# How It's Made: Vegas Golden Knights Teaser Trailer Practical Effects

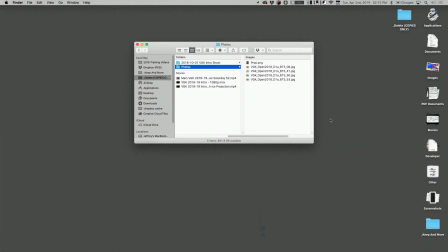(0:07)
What's going on, everyone? Welcome to another edition of How It's Made here at PEG. I'm Jeffrey Pritt. Today we're going to walk through how we did a few select shots in the end of a recent video we did for the Vegas Golden Knights about probably 6 months to a year back at this point.
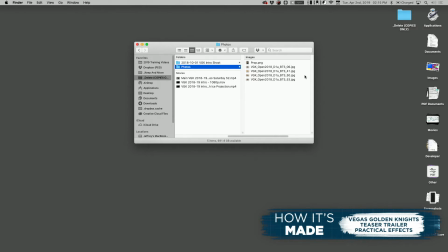(0:22)
And this is actually from a trailer they released on social media. So let's check that out first.
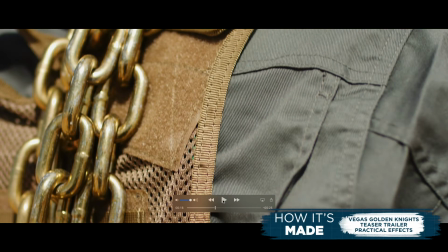(0:27)
This is the second half of the clip.
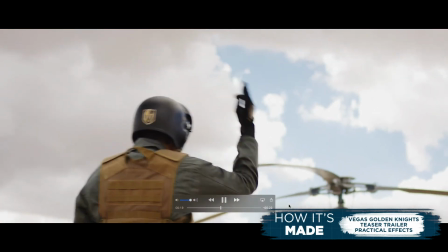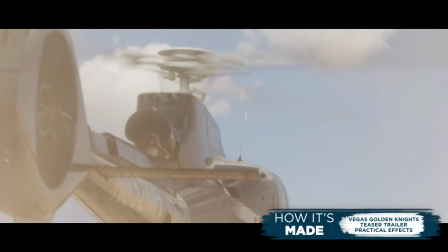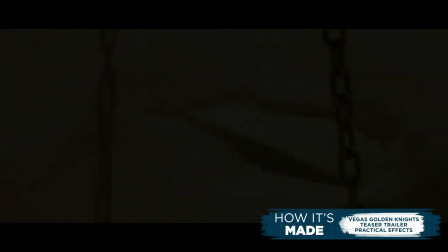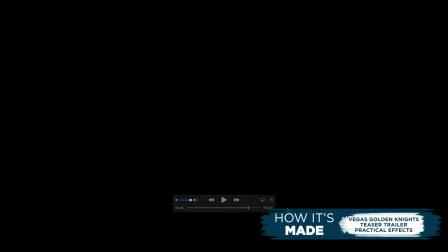(0:46)
Nice. Okay. So, as you can see, what we had going on there is a helicopter,
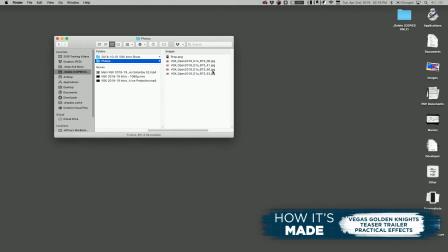(0:51)
and what it's doing is it's picking up, well, you don't know the full extent of it since it is a teaser trailer, but what it's doing is it's picking up basically the helmet that the Vegas Golden Knights ultimately will skate through in their introductions.
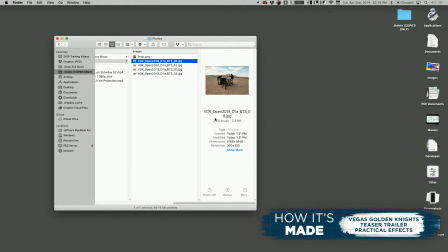(1:06)
During the intro sequence, it will lower from the rafters. In that example there, what we're teasing at is that this helmet was lost in the desert. This helicopter is picking it up. As a viewer, from just the teaser trailer, you don't quite know what's going on. Now, if you're watching that, naturally, your eye is led to believe that you're watching the helicopter pick it up.
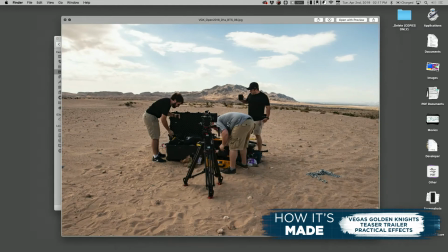(1:25)
That is, of course, not true. Let's take a look at what really happened here. You can see this is kind of the location we're at.
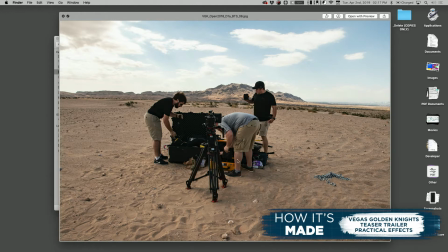(1:34)
We actually are out in the middle of the desert here, building up the camera. This will give you just an idea of sort of what we were working with here. We had some props made for this. We'll go through those in a second. We had some gold chains set up for this. And we're out here filming. We had a crew of about 5 or 6, and this is just us building from the scene. Now this next one, you might be wondering what's happening here.
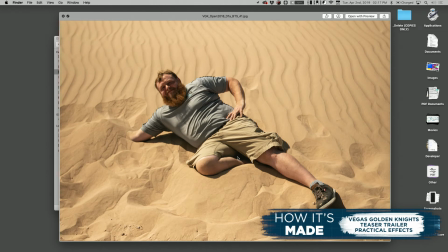(1:53)
And what's happening is we need to get that shot of the gold chain coming out of the sand.
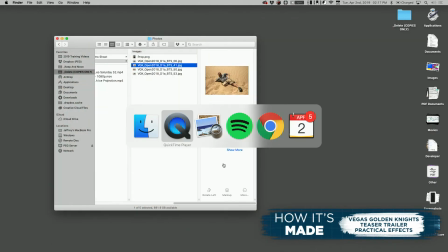(1:58)
Let's take one more look at the final product.
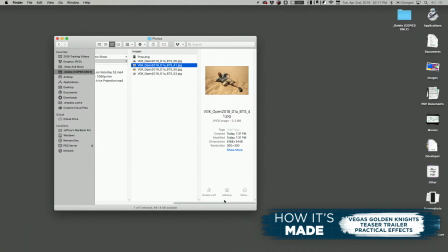(2:04)
See this gold chain we had made come out and snap in the dirt. Well, what you don't see is really that's just this man right here, Josh Kuss from our team,
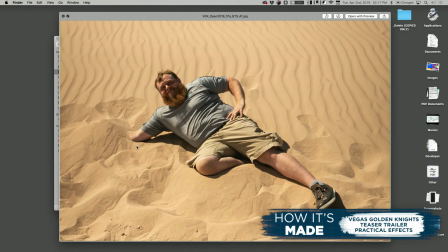(2:12)
doing a great job holding that chain underneath the sand, and he is the anchor point in which this whole shot revolves around. It's going to be a little tricky to see from this next angle, but I'll describe to you what all we had going on. Basically, what you'll see in this next angle is his hands under here.
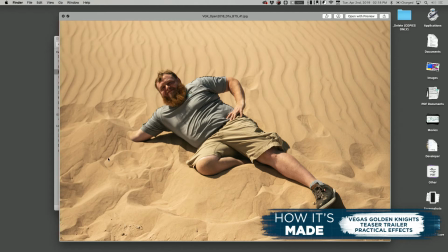(2:28)
We're framed down into here, super tight, very, very tight. And we have a few people up on ladders, actually, that will be above this, holding the chain. The chain will be loose in the dirt, and they will pull it up hard so it comes up to a taut point and makes that nice effect you see on camera.
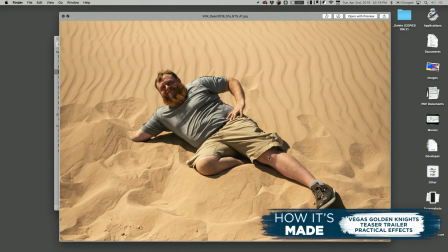(2:43)
Now, the thing is, we need this dust around it, though.
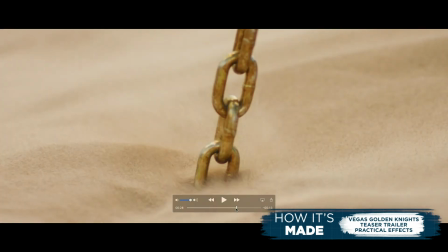(2:48)
This helicopter's kicking up a ton of dust. It looks great in slow motion, super tight. Well, it's not a helicopter, guys.
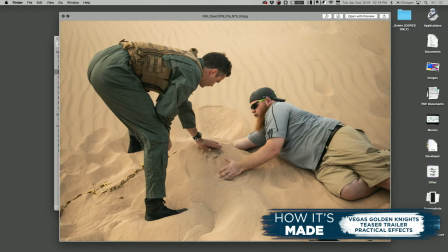(2:57)
Here's them putting the actual chain inside the sand, patting it down nicely.
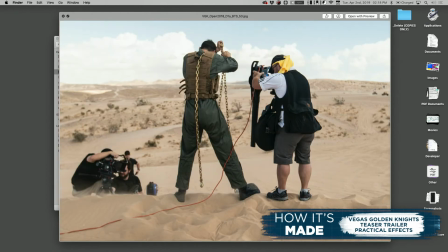(3:02)
And here's our helicopter. This is one of our grips, and a gentleman who's worked with us forever, Dan McCormick. He is holding the helicopter, and by helicopter, I mean a leaf blower. So this shot, because the shot's super tight, all we need is the effect of wind beating down violently, which this leaf blower was able to provide.
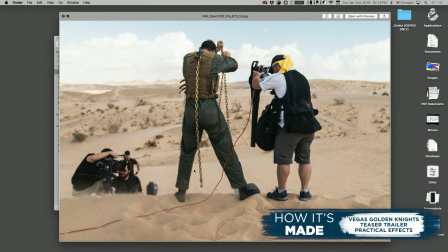(3:21)
See the generator actually in the background here. And there's our gold chain that you saw used in other parts of that video. So that's a helicopter effect.
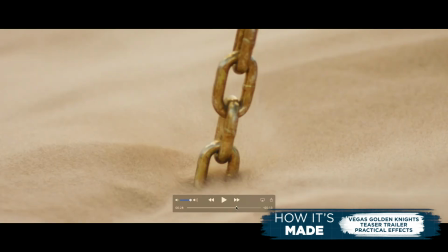(3:29)
Now, something you don't see here is, well, at the end of this piece, we're actually revealing the helmet out of the sand.
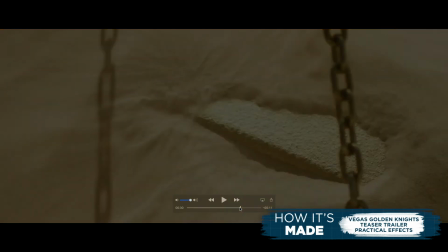(3:36)
You can see the gold chains. It's starting to take off, starting to pull it out of the sand. That's not Josh's hands.
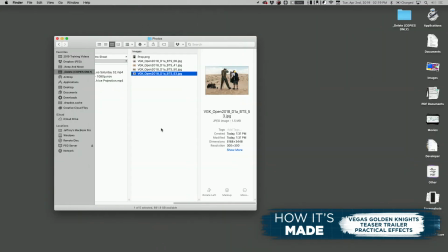(3:42)
Well, that part actually is a practical prop. It's not all CGI around here, guys.
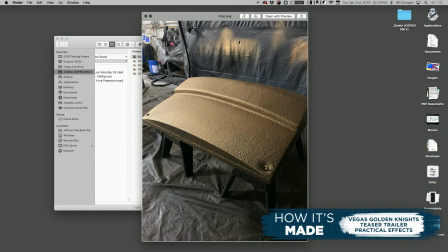(3:47)
This is the prop that we utilized to actually do that shot. So this is modeled after the top of the Vegas Golden Knights intro helmet. And that intro helmet basically has this exact same contour, made by the same props company.
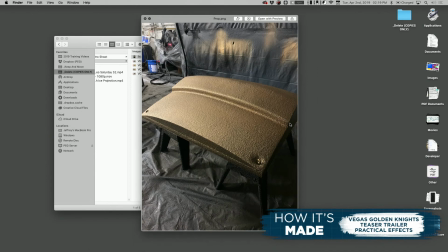(4:02)
And of course, it's much more massive, but this mirrors it and allows us to have the exact same finish when we're pulling it out of the sand like this.
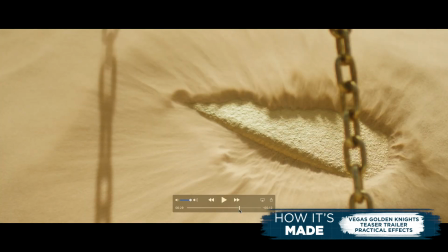(4:09)
Again, shot super tight.